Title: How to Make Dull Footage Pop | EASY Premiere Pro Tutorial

Hey guys, have you ever shot a music video, lit it incorrectly, and then ended up with footage like this? Well, I'm going to show you how to fix it and make it pop.
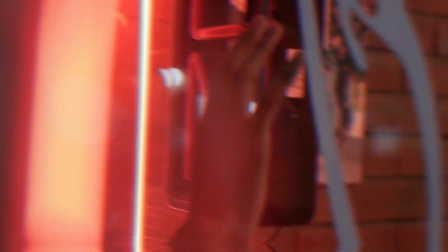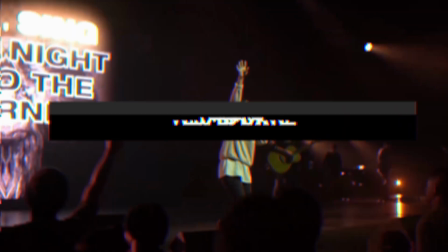And how's it going guys? Josh here aka Olufemi. And I'm going to tell you guys a secret regarding how I get my footage to pop during post-production. The reason I'm usually doing this is I probably did a poor job lighting the footage during production. So rule number one, doing things correctly in production will save you countless hours in post-production after the fact. So one way that I like to light my main talent is with a soft light, emphasis on soft,
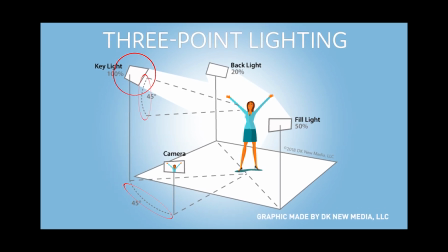and at a slight high vertical angle. and also on a 45-degree horizontal angle with the camera marking zero degrees.
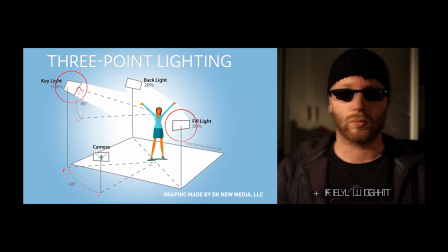This is the brightest light, and it's called the Key Light. The fill light is slightly dimmer, and it fills in the shadow that's caused by the Key Light on the other side of the talent.
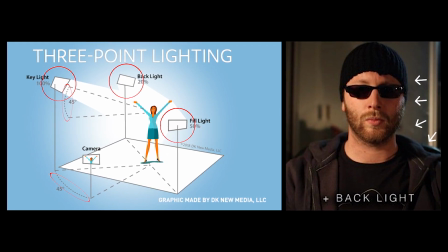And the hair light is behind the talent, and what it does is it creates an outline of light that helps pop the talent from the background.
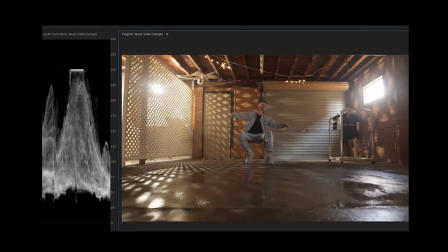I made the mistake of not following any of these incredible tips regarding how to make footage pop during my last project.
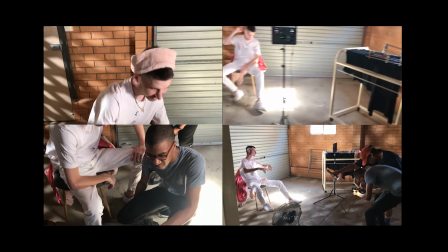I recently had a VFX-laden Instagram video project locked down that ended up changing last minute to a music video. This resulted in me not being as prepared as I would have liked to have been regarding the lighting package that I was using So we only had two lights a
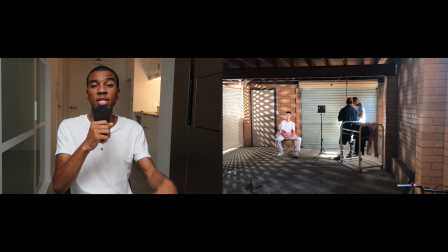small aperture light panel and a 120d The 120d was meant to be a cross between a hair light and a fill light and
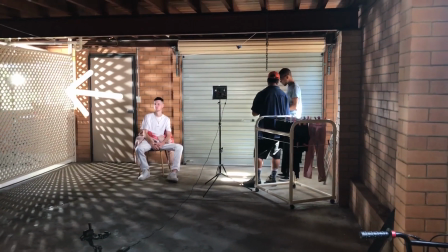a light used to cast a pattern along the back Of the wall using an inside fence that was at the location as a kukulorus The light panel was pretty dim and I was attempting to use it as a key light.
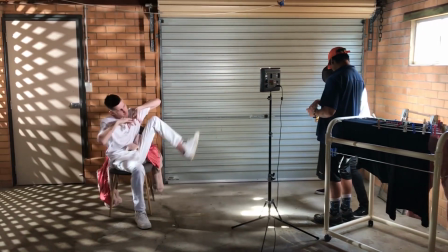Basically my lighting setup didn't work I feel like due to my lack of lights My main talent wasn't popping from the background and the footage just came out really flat and drab So what did I do?
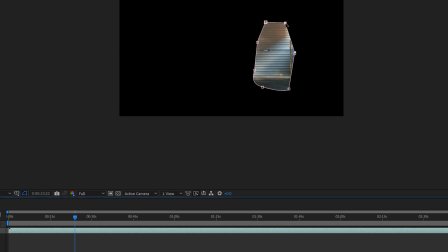I went into Adobe Premiere, and I used its ability to max effects. Quick side note, in After Effects you mask layers, but in Premiere you mask effects. I know it's weird, but in this tutorial we're just going to be using Premiere. Open up Premiere, and then put an adjustment layer over your footage.
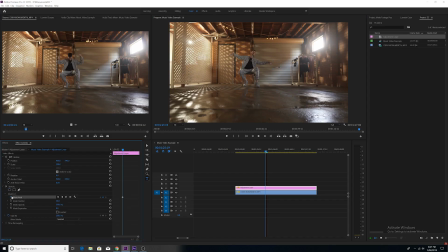Create a circle mask in the adjustment layer's opacity effect, click on the stopwatch, and then track that mask over your moving talent using keyframes.
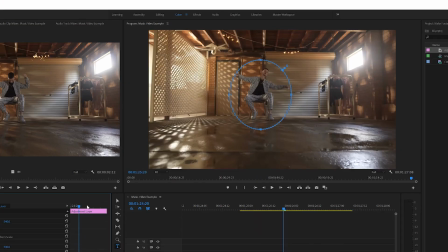Don't quite feather the mask yet, we're going to get to that. Go into the Color workspace, and then go into the Lumetri Color Editing tab.
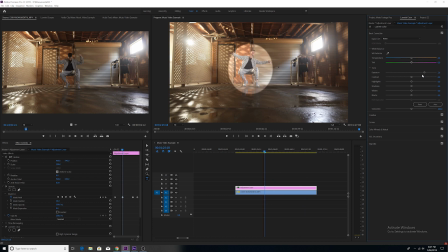Go into Basic Correction, and then up the exposure a little bit. Not too much though. And then using your shadow and black sliders, you're going to bring back the darkness in some of the darker areas of the footage.
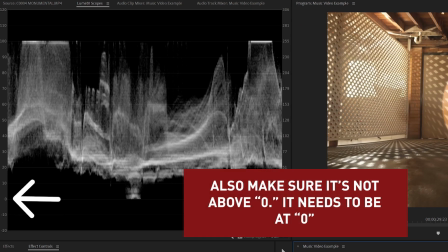Then use the waveform lumiscope in Lumetri scopes to make sure that your blackest black isn't below zero and your whitest white isn't above 100. This is because crushing your blacks and blowing out your whites will diminish the image quality.
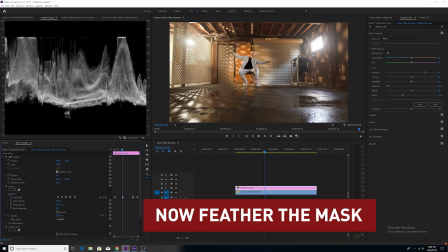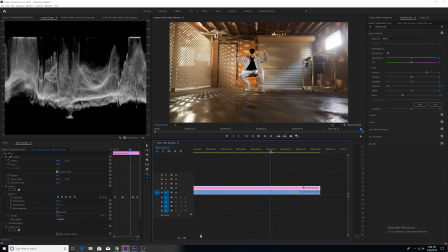Lastly, you can try adding a look in the creative tab. I like blue steel. To add a look on top of the other color adjustments that you just did, make sure that you add it on top of another adjustment layer. If you try to add a look on the same adjustment layer, for some reason Lumetri just screws things up. Lastly, remember to add the look on the creative tab and don't make the mistake of adding it onto the basic correction tab.
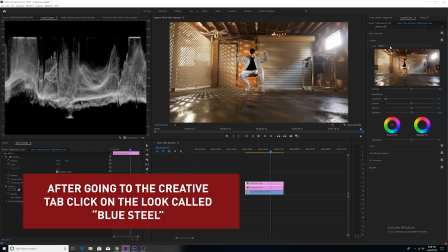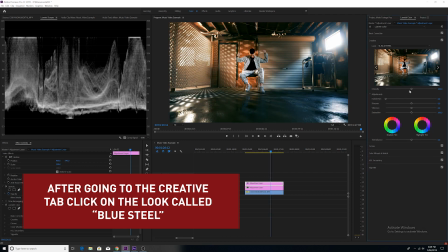Why? Because you can't do this. Control the intensity. Bring the intensity down to somewhere below 100%.
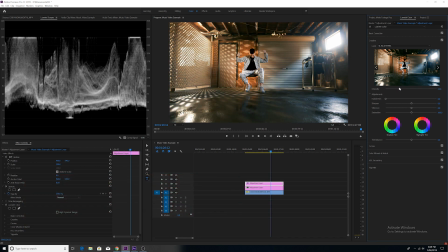This is because 100% usually adds the look on a little bit too thick. Alright guys, we're going to take a break and pay some bills. I feel like a lot of us neglect sound design when it comes to our post production workflow.
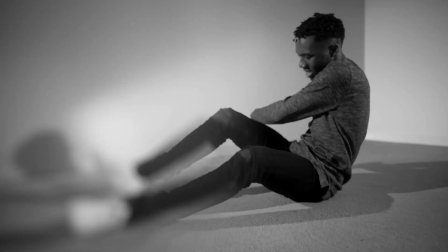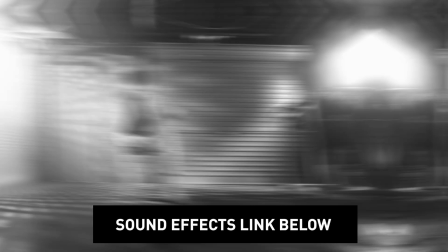I'd like for you guys to check out the Instinct Cinematic Trailer Sound Effects Pack that's on my website LuxuryLeaks.com.
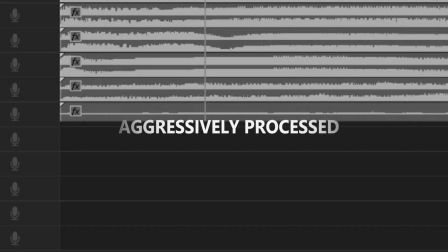This pack contains tons of epic, droney, vibey, impactful, epic sounds that I use in all my edits.
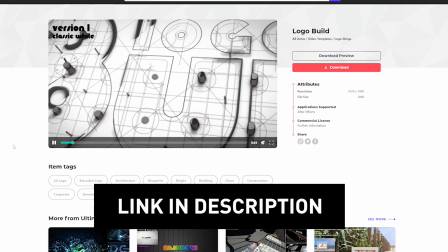And lastly, there's another link below that's going to show you how to get unlimited downloads to my favorite Transition, FX, and VFX packs for only $33 a month. You got to check it out. All right, guys, that's it. I want you to see how the footage looked like originally, and look how it looks like now. I followed a virtually identical process when I edited this video a few weeks ago. This is how it came out.